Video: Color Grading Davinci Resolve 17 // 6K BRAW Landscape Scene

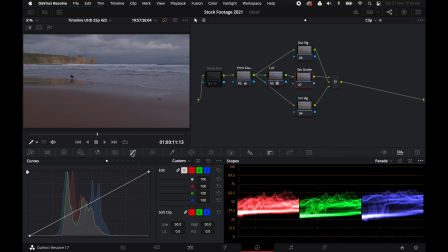(12:18)
So I'm going to go to my curves here and I'm just going to bring down the shadows slightly and bring up the highlights a little bit.
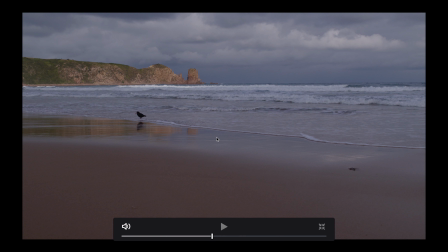(12:28)
So you'll see when I toggle this on and off using Command D, it's just adding that slight bit of contrast to the shadows and highlights.
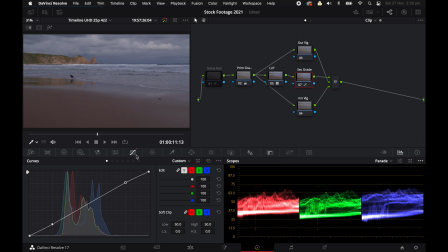(12:37)
And I can always add a little bit more if I want to. Now in my secondary grade, I also do things like I adjust my colors, like my saturation of various colors. So I'll go across here and I've got my hue versus hue.
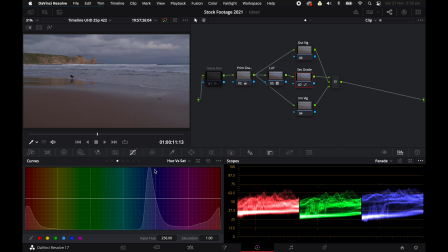(12:52)
I don't tend to use that much at all. I'll go to my hue versus saturation. Now this is something I use all the time, pretty much every grade. So there's a couple of ways you can use this. You can use your selector right here and you can select an area which you want to bring up the saturation.
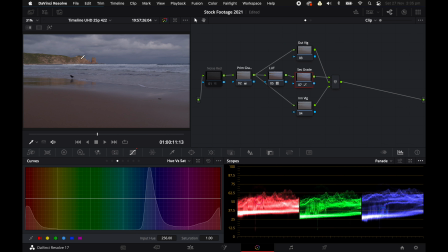(13:07)
Say for instance, I want to bring up the saturation in these rocks here. I really like the highlights of the light on these rocks, the warm lighting. I'm going to click on these rocks and it's going to select the color range of those rocks. Now I want to bring up the intensity of the saturation a little bit more.
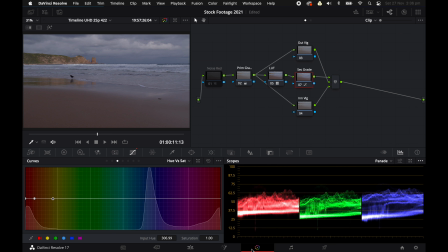(13:25)
So I'm going to stretch this out a little bit. And when you're stretching it out, make sure you're looking at your levels right here and make sure that stays at 1, because if you're moving this out and you move it down, that's changing all the saturation of all your other colors.
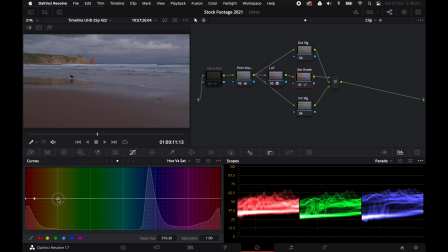(13:40)
So you want to make sure when you're dragging this little node out, that it stays at 1. So I've moved my color range out. Now I'm just going to bring up the saturation a bit. And I'll go to full screen again and just toggle that on and off.
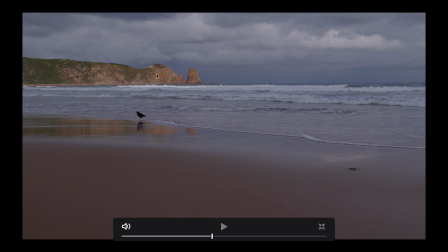(13:54)
And you can see that's adding more saturation, like a subtle amount of saturation to those rocks and also to the yellow reflections here in the water.
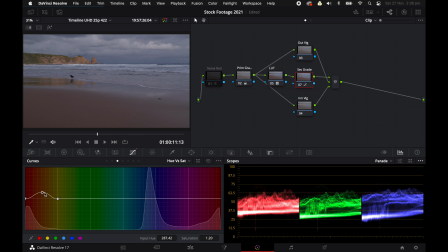(14:02)
Now I want to bring it up a little bit more and I'm going to increase the range a little bit more again. So I'm just going to drag that out and I'm going to increase it more. So the more you lift this up, the more saturation it's going to add, but you don't want to go crazy.
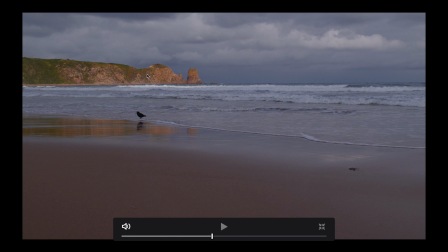(14:16)
You don't want to go like all the way up here because that's going to start clipping your colors and making things look strange.
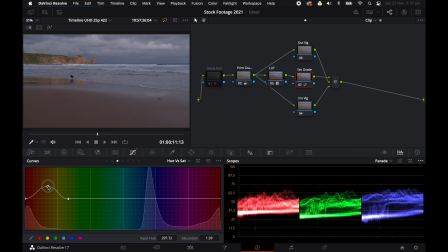(14:23)
So I tend to just move it up gradually a bit at a time. Now there's other ways you can do it. You can select your color range down here with these little color circles right here. So if I wanted, say, yellow and red, I could just do that. And that's a different way you can do it.
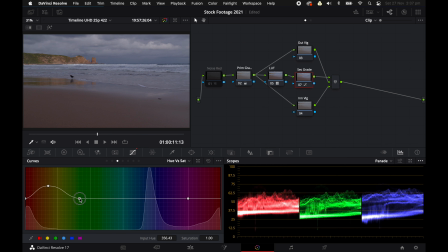(14:41)
You can also right click on each of these and it removes it. So if I want to bring that out again even more, that can change the color range.
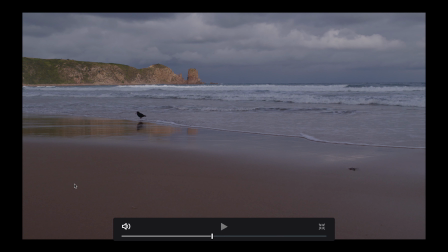(14:49)
That's another way to do it. And that's looking pretty good. You can see that's really increased the saturation in those rocks and the yellow colors.
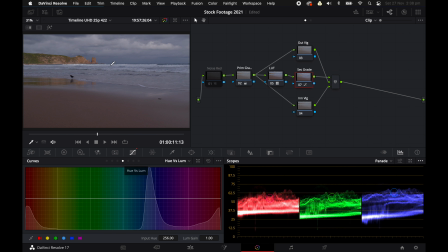(14:58)
Next, I'm going to move on to my hue versus luma. And this is where you can adjust the brightness of each color in the scene. So again, I can go to my rocks right here. I can click and select that.
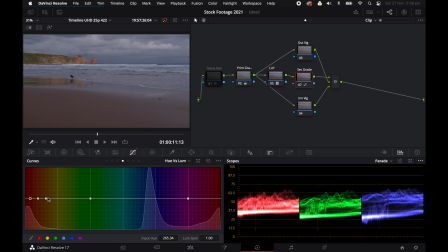(15:12)
Or I can actually go to my yellows and reds. And in this case, I'm going to use the yellow and red option. I'm actually going to right click and delete that. I'm going to move this across. And I want to bring up
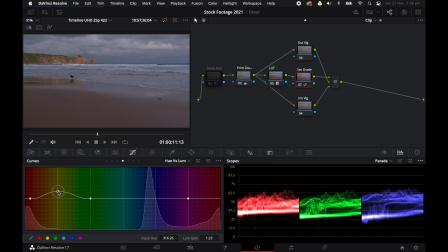(15:28)
the luma in these rocks just slightly, just to make it a little bit brighter, before and after. And I also want to bring down the luminance of the clouds. You can see these dark clouds are actually a lot darker in real life.
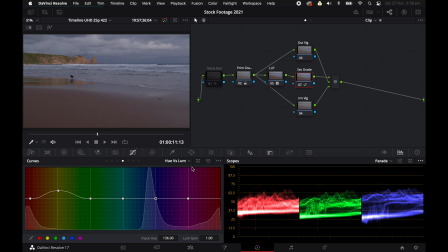(15:46)
So I'm going to go to my blues. Just going to select my blues right here. And that's a pretty good selection. That's quite a large range of blues. So I'm just going to bring this down. And you'll see as I bring this right down,
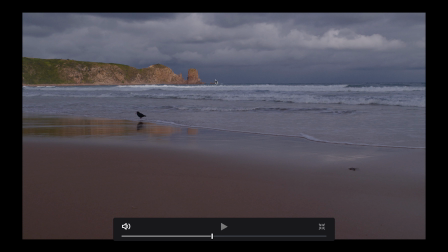(16:00)
you'll see how dramatically that's changed the luminosity of the clouds in the sky. It's really making these rocks stand out on the horizon. It's also making the waves stand out more. And it's really adding a lot of depth and contrast to this scene, which was previously flat.
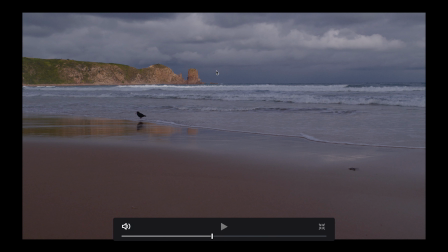(16:18)
That's before, that's after. Before, after. But that's going a little bit too far for me.
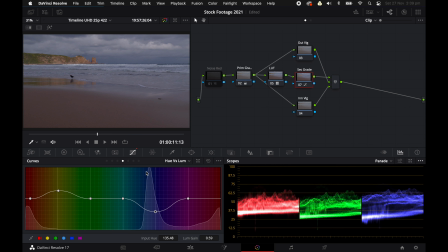(16:24)
That's looking a little bit unnatural.